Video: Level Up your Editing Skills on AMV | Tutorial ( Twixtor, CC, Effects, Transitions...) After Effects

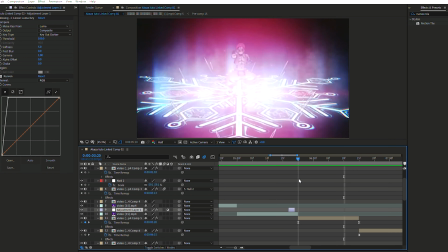(16:47)
So that's it. That's pretty much just a flash, but it's pretty nice.
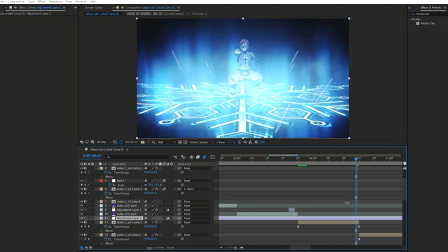(16:52)
You can also, for example, do something like you create another adjustment layer.
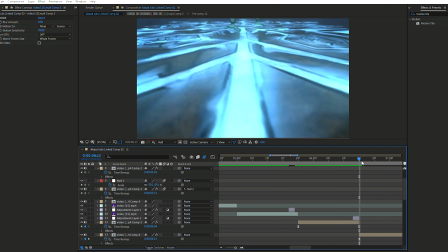(17:01)
1, 2, up. And then what you want to do is, if you have this effect as an example,
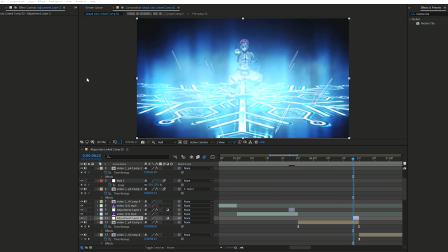(17:08)
this is just an example, guys, to give you ideas of how we can do a transition. I have this effect called U Flicker. You can actually probably do it by yourself as well.
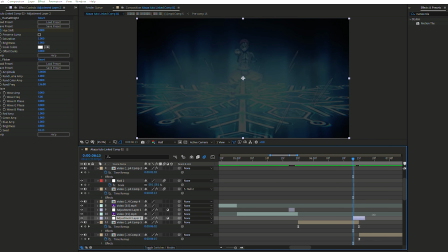(17:18)
I mean, you can create that effect by yourself. You don't especially need an effect, a plugin for that.
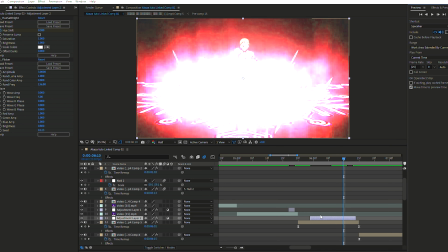(17:23)
But as an example, what you can do is a hue flicker.
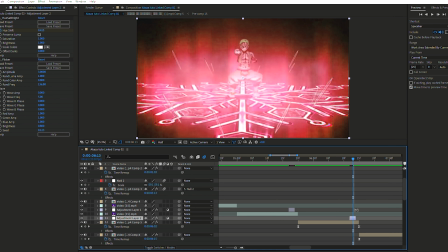(17:28)
It's pretty nice, actually. 1, 2. To do a transition, let me show you how it looks like. There we go, that's it.
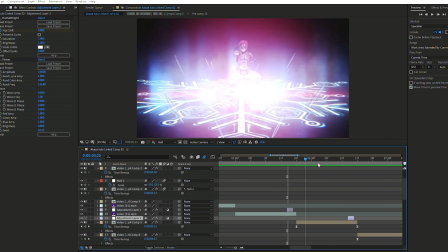(17:39)
That's pretty sick. So you don't always have to do zoom out and zoom in case you wanna, in case you're only doing that, because it can be actually pretty annoying sometimes to only see zooms.
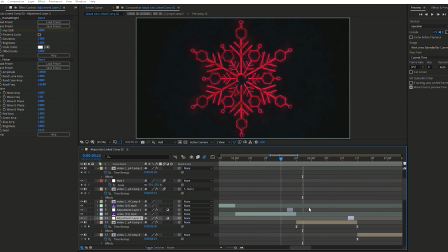(17:49)
So make sure you can actually do other effects that can be used for transition.
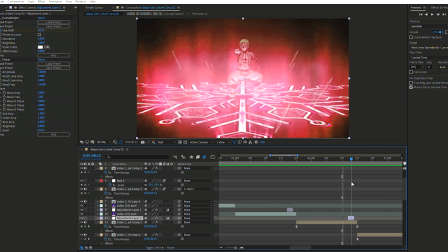(17:55)
Also, this is another tip to give you. What you can do is, I have this little flash right here, and flash are sometimes used for
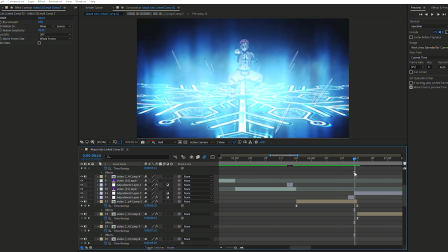(18:04)
predicting an effect that's coming ahead. For example, this may be a bit confusing, but for example, what you can do is, after the flash, you can add another effect right here, and you can actually put 2 effects into one layer.
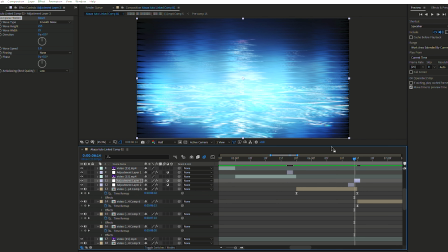(18:20)
So let me show you. So for example, I have this effect, this kind of glitchy effect that I added onto my adjustment layer. What I can do as well is I can use another effect called halftone glue glow,
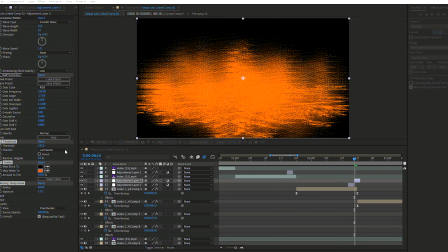(18:37)
and I can change the color right here. I may want to do something blue because the clip looks a little bluish.
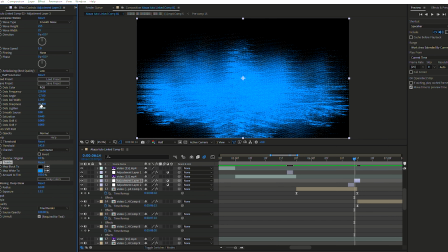(18:45)
It probably changed a little bit of the lightning, not too much actually,
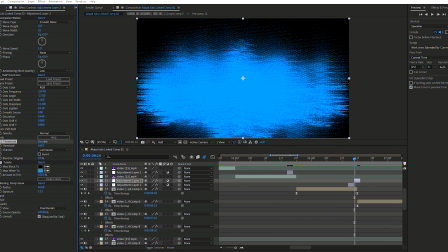(18:52)
and probably the threshold, let's see, like that. Okay, and let's check it out.
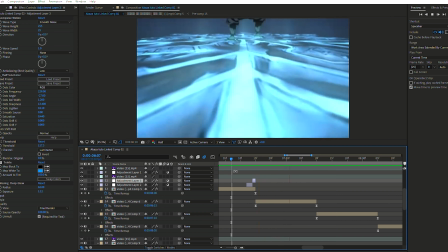(19:03)
See, it looks pretty nice. So you can actually do that if you want.
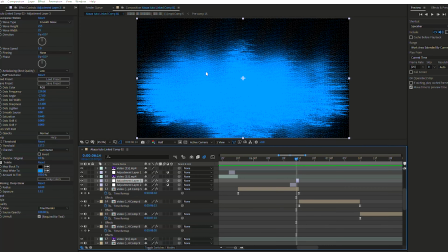(19:10)
This is just one of many ways to do an effect. So it kind of gives a glitchy vibes with another effect on it.
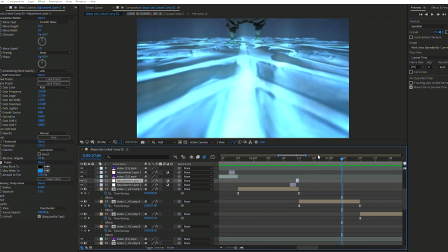(19:16)
And you know, you can do many things with it. And this is probably better than a regular transition with a zoom.
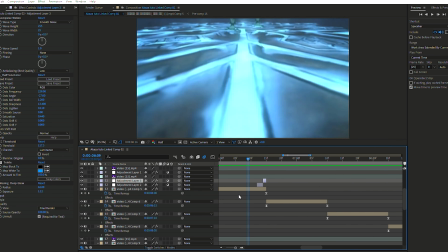(19:23)
So here, if you need that effect, make sure to comment down below.
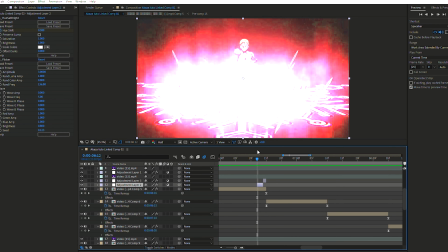(19:30)
And I'm gonna try to put some links into some editing packs in the description of this video. So right now, what I'm gonna do is I'm just gonna apply my effects into my clips that I want, so I can be focused on it.
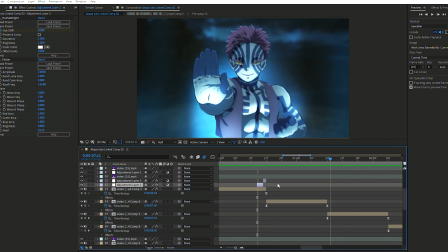(19:42)
And then I'm gonna come back so I can actually show you some other cool effects to do.
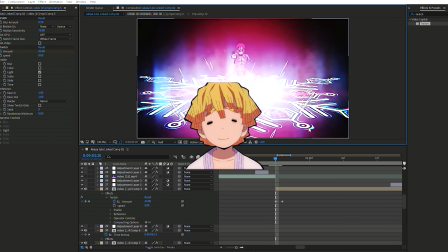(19:47)
Okay, so right now we're gonna do the shake. So I wanna explain you something first. So shake is a tricky thing to do on After Effects. I mean, it's a great app to do it, obviously. But shake is pretty complicated.
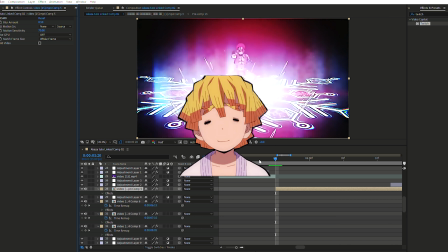(20:02)
I always recommend to download your shake effects from an editing pack, because making your own shake can be very tricky sometimes. Not only it can be tricky to find the right amount, it also takes you so much time to actually, you know, find the right speed and amount and everything. So you're gonna lose a lot of time.
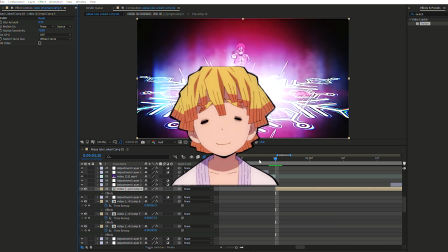(20:21)
I remember I used to spend countless minutes trying to find the right shake for one of my clips, and in the end I just didn't like it and it was just ruining my entire edit. So I always recommend to actually download shake. I swear you can find some shake effects in free editing packs.
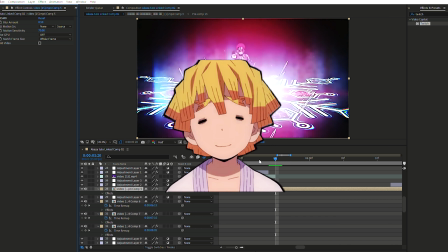(20:39)
That's exactly what I did. Trust me, it takes 2 minutes to do it. It's pretty easy. I'm gonna try to put some link into the description.
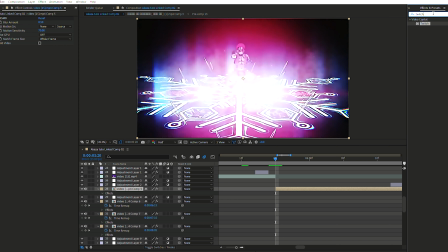(20:47)
But if you actually want to do your own shake, then you just type Twitch into the effect and preset panel. You're gonna drag that effect to your clip.